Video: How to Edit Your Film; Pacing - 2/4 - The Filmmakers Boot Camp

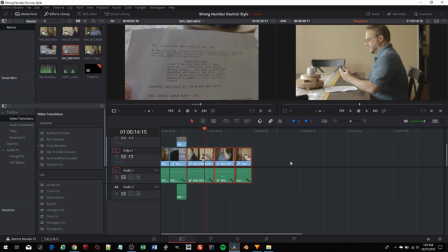522s
right we'll leave it at that for now so we've got that and then let's see what else do I want to do let's go ahead and do something about this ending and I think I have some footage here where I could
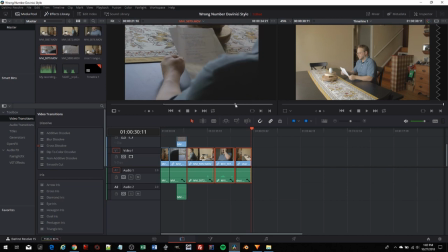punch in right there to right there and I'll say out we'll grab that we'll throw that and we'll
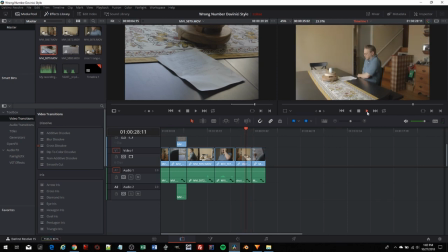553s
also add a little fade out okay
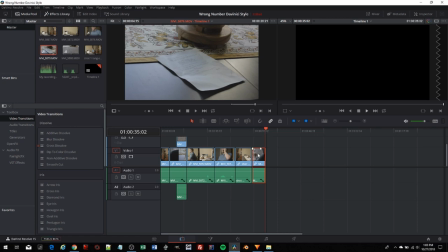563s
and that was a little too too quick so I'm gonna drag this out expand that
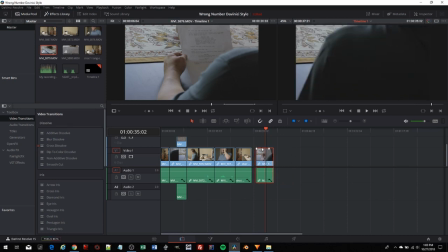571s
trying to hit the magnet tool makes it easier to snap things to
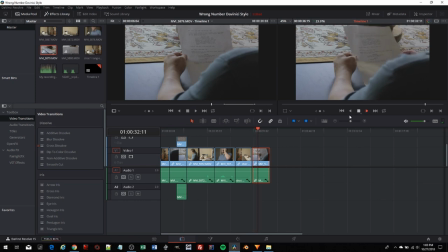579s
the end of the existing footage no so what's wrong here definitely something wrong here notice how I'm moving then all of a sudden that the picture is
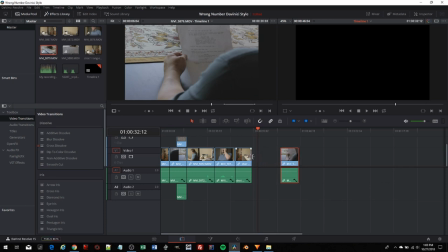592s
still so let's drag this out let's try that so can you see how I'm trying to edit on action
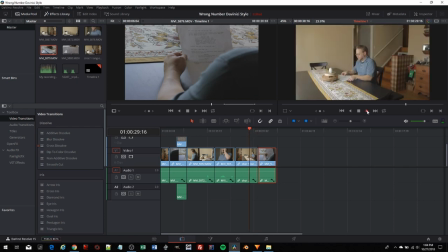604s
hopefully that term is making sense to you but this is what your editing is gonna be like you're
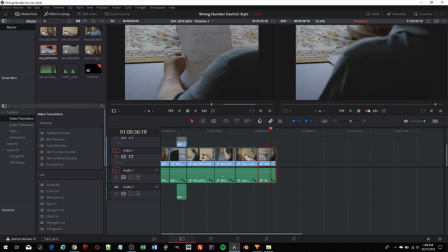611s
just finding those places where things just feel good all right so now let's go ahead and let's run this yeah let's just run this from start to finish make sure that the pacing feels good to us all
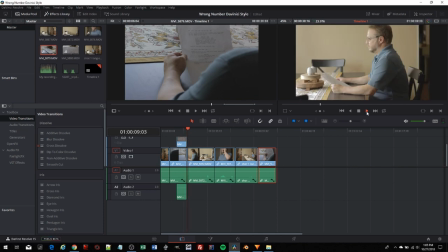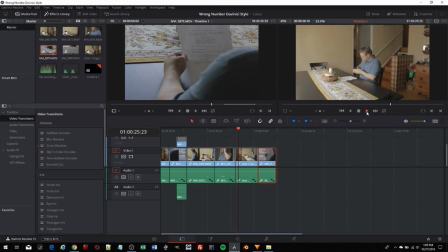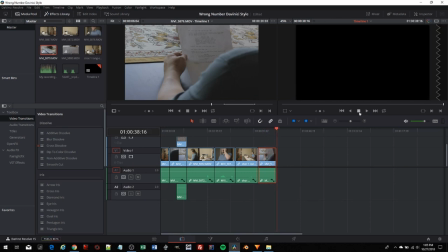660s
right i think overall it felt pretty good there might be something there that's still bothering me i'm not sure yet what it is but we're going to go ahead and move on as you can see the editing process for your film is going to be quite intensive it's going to take you some time a lot of tweaking if you're like me but you know even after we've done all that we've just done we're really nowhere near being done yet we're probably halfway there maybe right in our next module we're going to continue on and we're going to introduce the concept of foley which is sound effects and we're also going to look at audio